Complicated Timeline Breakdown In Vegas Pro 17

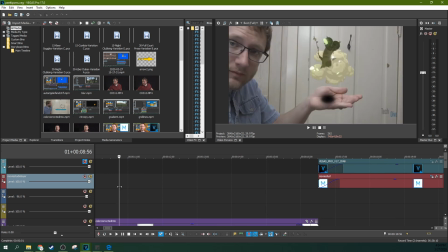0:08 Hey, it's Adam with TechDiveAVClub. Take two. I actually just recorded this whole thing and then realized I didn't hit the record button.
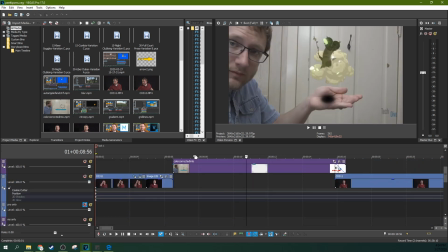0:15 So that's a lot of fun.
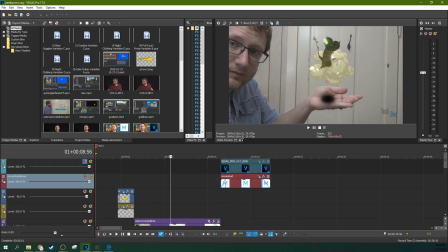0:17 But we're going to take a look at this fun, complicated timeline of mine and talk about what makes it so complicated.
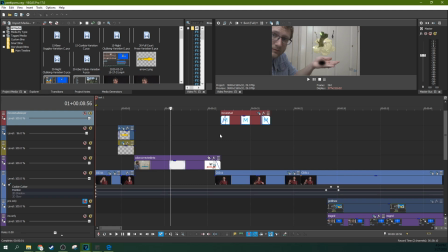0:25 My hope for this video is that you can learn something from my workflow and method and
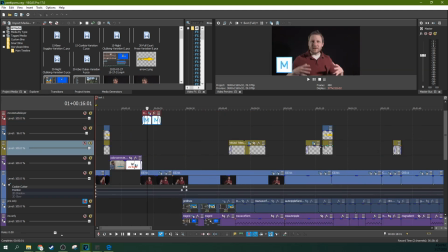0:29 thought and that you can give me suggestions maybe if you find something that you're like,
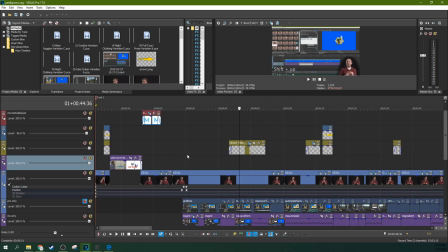0:34 why are you doing it that way or whatever. Also this one's just a lot of fun because it actually is two videos in one.
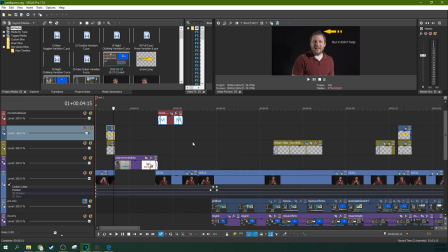0:40 So some tricks I did to do that and it's got animations and it's got track animations and it's just a fun one.
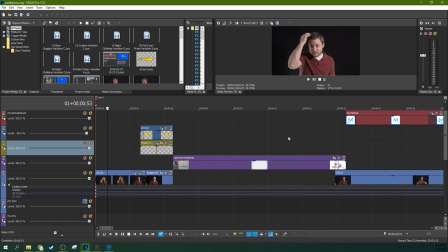0:49 So this is one I thought would be good to break down. So let's break it down. So first off, I have this clip right here.
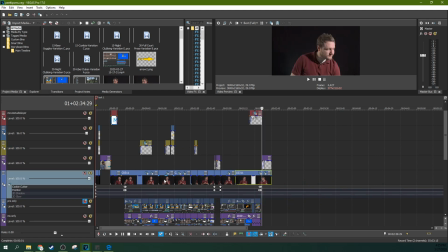0:56 This is my main master shot. I only had like a couple of Clementines, so I was just trying to do it in one take.
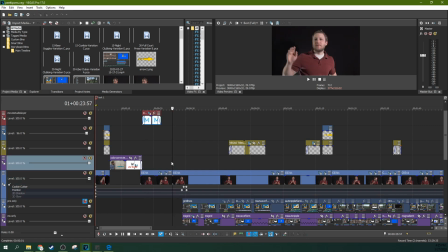1:03 And there's a little bit of a fail here. When I do this jump cut, it's a little more obvious than I was hoping for.
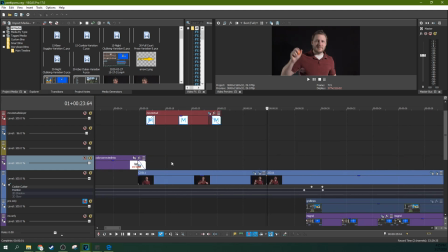1:09 That's the way to do that better. Obviously, it's just a cut. It's just to pay better attention to your framing when you're filming it and film multiple takes and film more motion. If I had waved my hand around more bizarrely and filmed it multiple times, I would have been able to do a more seamless jump cut.
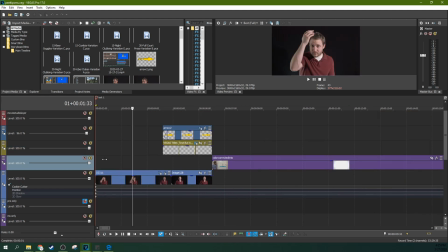1:27 I've done them in the past. Sadly, that one didn't pan out. So this is just me. So the reason I decided to include this part right here is because I tried to actually fix my hair. I didn't mean to do that for the camera. This is all incidental. It's unfixed. And so instead of people just watching the entire video, because they get distracted by weird things, people do, you know,
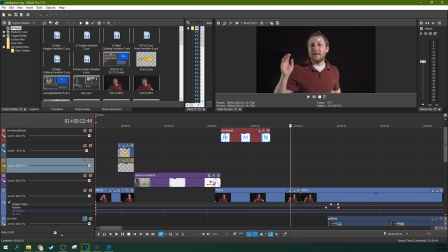1:46 instead of people watching the entire video thinking, thinking, what is up with that guy's mop? I figured I would just include and make that a little joke there,
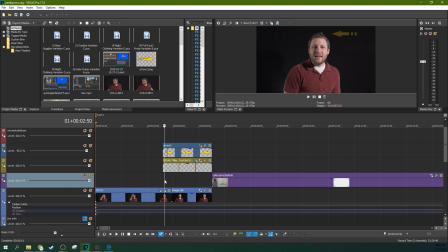1:55 because I didn't fix my hair like I thought it did, so my hair is kind of goofy the entire time. So now it's called closing a loop in writing. The question has been answered. People can move on and pay attention to everything else. And then to do that, this text effect right here, this is just obviously a text in a separate track.
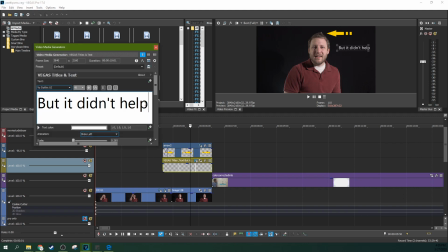2:14 There's reasons I did this in separate tracks. I'm going to talk about that more in a second. This text is just basic text and I got an animation on it.
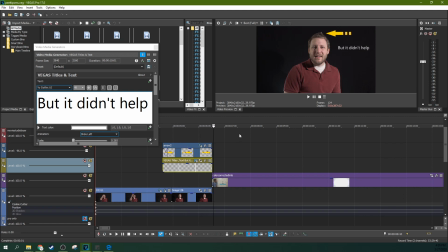2:21 You can just select an animation right there. This simple slide left animation, this is just pre-done by Vegas. But the arrow key right there, this is a PNG of an arrow that I made. This I actually had to animate myself which included like positioning and how to actually make it float across the screen like the other one.
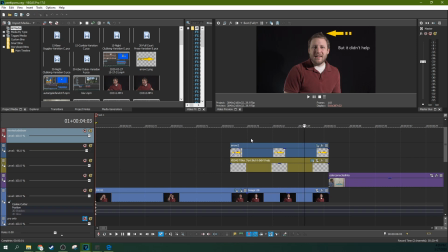2:38 It's not perfectly like the other one but it's close enough for these cookies right here.
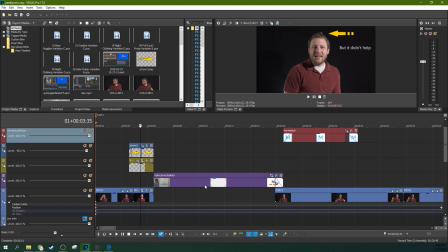2:43 So I'm done with that. And that made me happy. And then it goes to the intro. This intro right here is just my standard intro.
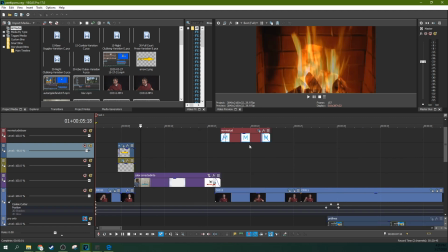2:50 It's a MP4 that I've rendered out.
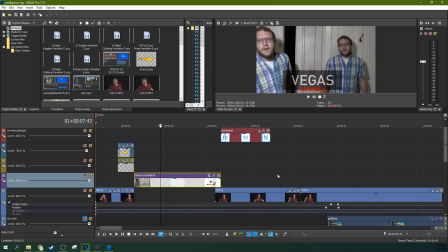2:53 In the future, I will actually be using Vegas Intermediary Codec for this intro because it will be much, much more
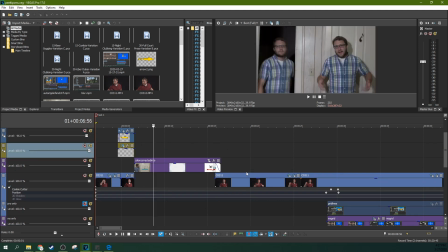3:01 compression happy when I do that. Or I might use a timeline and a timeline. I haven't decided yet because then I can go back and edit the intro all the time and still it'll be the same timeline and timeline intro everywhere.
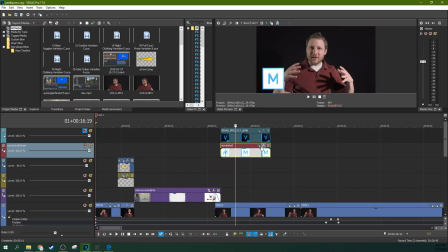3:13 So that's a cool idea. But it's something I haven't had time to implement yet, despite the fact that I told everybody I was going to implement that.
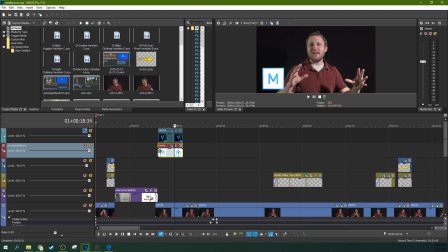3:19 I didn't actually implement it. So this next part right here is what makes it really neato is I actually separated some things out
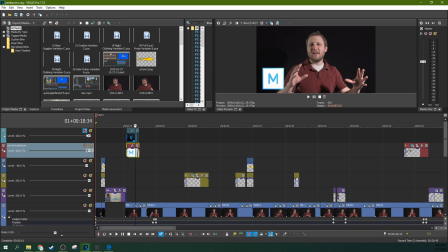3:26 in different tracks because if I unmute this track and mute this track,
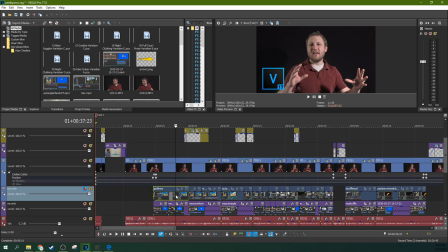3:32 then now it's a Vegas tutorial because it was a movie studio tutorial.
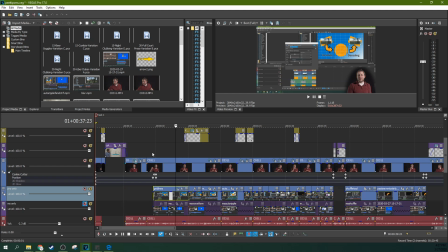3:37 But then I unmute this track and then mute this track and then now it's a Vegas Pro tutorial! I actually have edited the same video twice with the different parts that need to be different in different places.
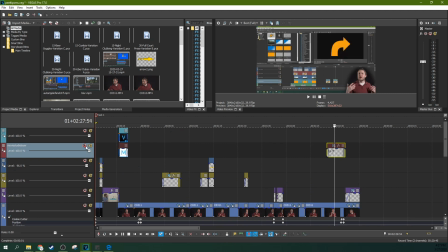3:47 That includes on the same track here that can now mute it. If I unmute that you can see a little note in the script. I didn't realize this. Usually I try and catch it or most of the time I actually record an entirely separate video for Movie Studios as opposed to Pro because there's some subtle differences and things where I just usually record it entirely separately.
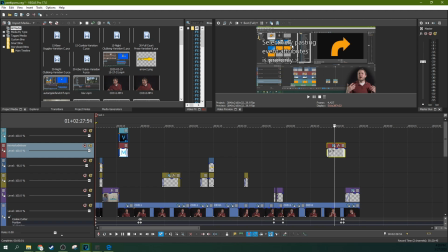4:05 This one was scripted or mostly scripted. So there's actually... I didn't realize that selectively pasting event attributes is only a pro thing.